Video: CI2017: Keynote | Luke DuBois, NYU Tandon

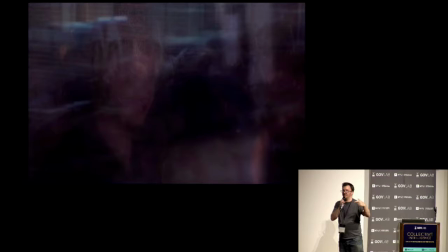(8:22)
They're about an hour and a half, so they're being sped up the same amount. The reason they're harder to read is the average length of a cinematic shot in the 1940s was about 26 seconds.
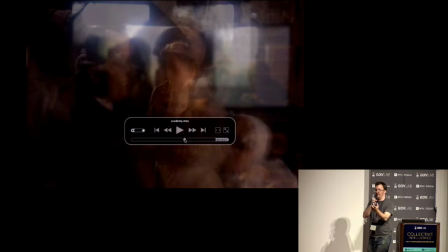(8:30)
And now it's about 6 seconds, right? So the editing technology is belied in the technique of acceleration.
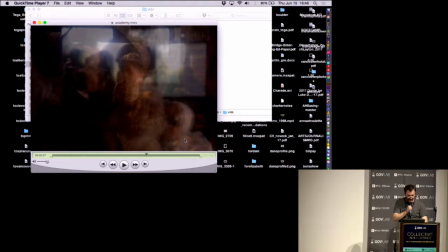(8:38)
It shows this kind of cultural ADD, right? So what I'm trying to do is trying to work with the media to show you something you wouldn't normally see. That's a piece using, you know, kind of found footage. A piece that does something similar with, you know, real life footage would be something like this.
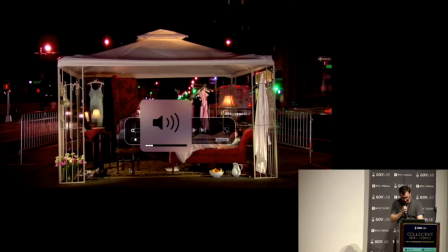(8:55)
This is also about 10 years ago. About 10 years ago this summer, my partner and I took over a traffic island
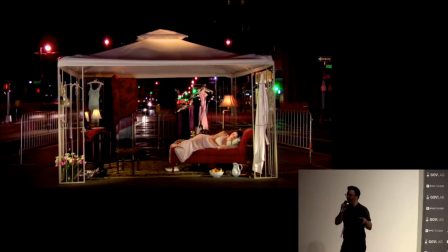(9:06)
on Union Square. You know that thing where like Park Avenue South splits and you get Broadway and 4th Avenue and there's like a little traffic island there off of Union Square? So we took that thing over for 4 days. 4th of July weekend 2007 and set up a boudoir, as one does.
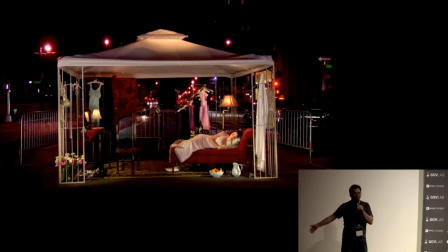(9:23)
And we spent 72 hours making a continuous film. And this is a performance piece, and so what you're watching is the documentation of the performance piece. So what Leon did was she spent 72 hours doing 72 minutes of action,
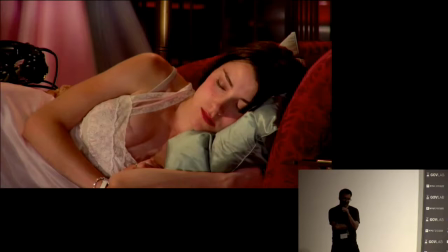(9:40)
which is to say she got ready for a date in slow motion, right? Then I filmed everything with a 4-camera, high-def, continuous film shoot. So you don't see them, but there's a 60-person film crew up there. And then we sped the whole thing up.
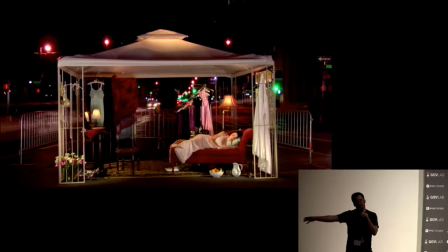(9:55)
So everything that she did in the performance that took an hour takes a minute in the film.
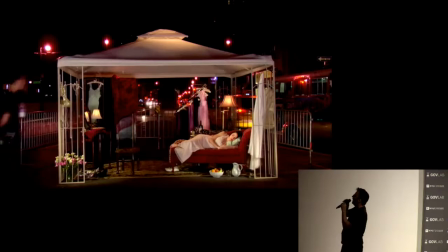(9:59)
Everything that took a minute takes a second in the film. Does that make sense? And we did it in full public view as a living diorama performance piece.
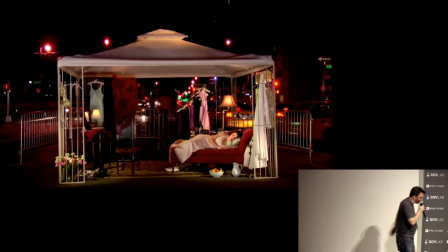(10:07)
So people could just walk by, and unless they stood still long enough, they disappear.
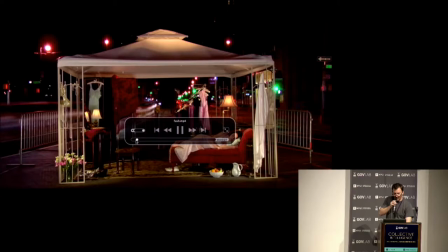(10:12)
There's all these things that mark time, like heartbeats, right? So like the traffic lights are a heartbeat, right?
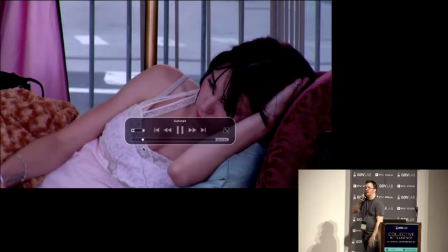(10:20)
And she does her thing, right? She writes in a diary. She has some food.
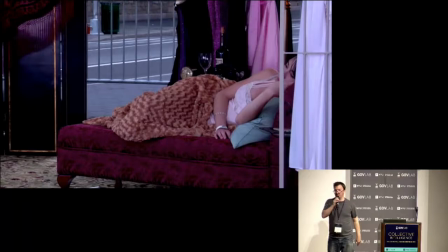(10:25)
Anything she can't do slowly, she'll do repetitively. So when she smokes, she'll smoke 20 cigarettes in a row to take up all the time.
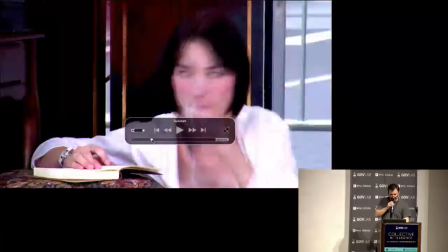(10:32)
Right? The sun comes up. The sun goes down. Right?
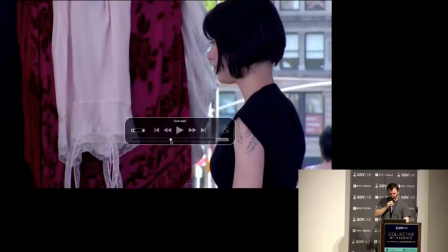(10:37)
She talks on the phone. The sun comes up. She tries on some dresses. The sun goes down.
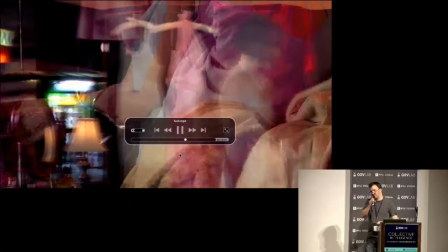(10:42)
Right? It takes her 16 hours to pick out her dresses. It takes her 6 hours to do her nails on one hand.
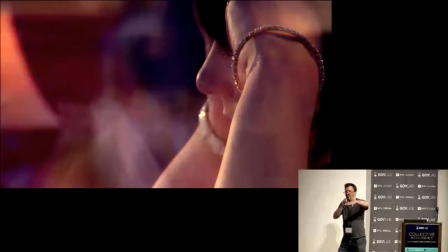(10:49)
And then eventually, she puts on this like 7-year itch number and walks off stage and hails a taxi, right?
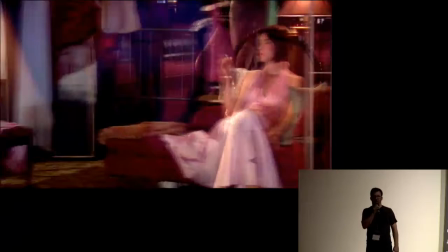(10:56)
And this is an unwatchable performance, right? Nobody saw this whole thing except me and my director of photography.
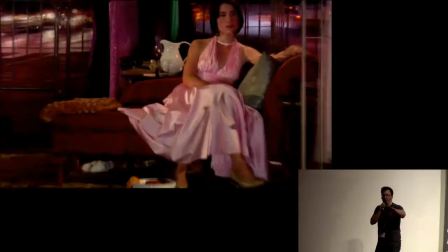(11:03)
It's a guy named Toshi Ozawa. Everybody else sort of dropped in and out.
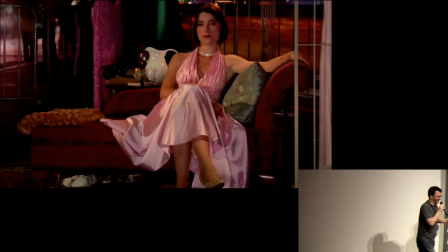(11:06)
But if you speed it up, you get a different piece that tells you a different story about a different set of things.
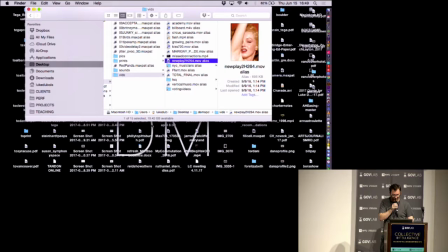(11:13)
And so I'm sort of interested in that like duality of like working with media in that way. Some of the things I do have more to do with words.
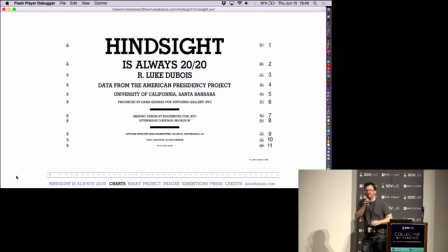(11:21)
So this is the thing, if you've seen anything about me, you've probably seen this.
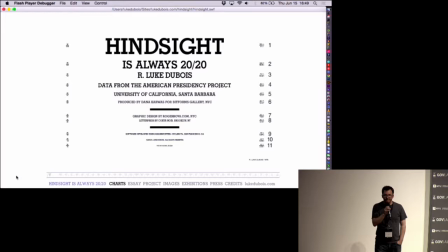(11:27)
So in 2008, I got asked by the Democratic Party of the United States to make a piece for their convention, which was in Denver at the time, as part of a big citywide art show called Dialogue City. The Democratic Party has an art curator. I don't know if you knew that. It's a fun fact.
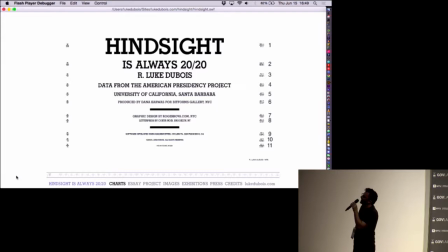(11:44)
You might think about that for a minute and think whether that makes sense or not, but you know. And this person asked me to do something with words, which is a really frustrating prompt to get from a curator.
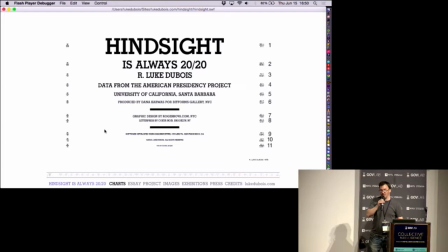(11:58)
And so I found this place called the American Presidency Project, which some of you probably know about, right?
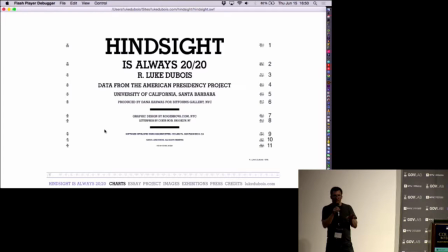(12:03)
It's a digital humanities art archive out of UC Santa Barbara, where they have everything every president ever wrote or said online.
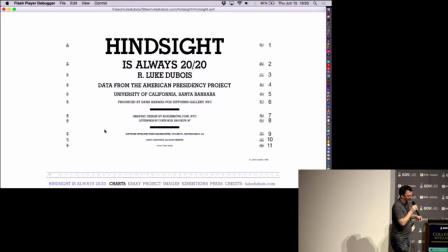(12:09)
And you can sort of go in there and find out how many times Taft said donut. Or whatever, right?
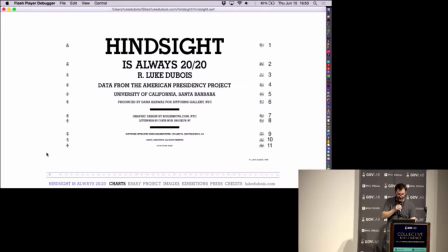(12:15)
And so I rolled up in the piece. I showed up there, and I was like, "I'm your first artist in residence."
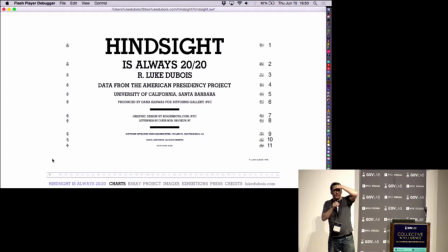(12:20)
And they were like, "We have no idea what you're talking about. Sit down." And what I did was, I got really stuck. Actually, I got really stuck. I didn't know what I was going to do. I was like,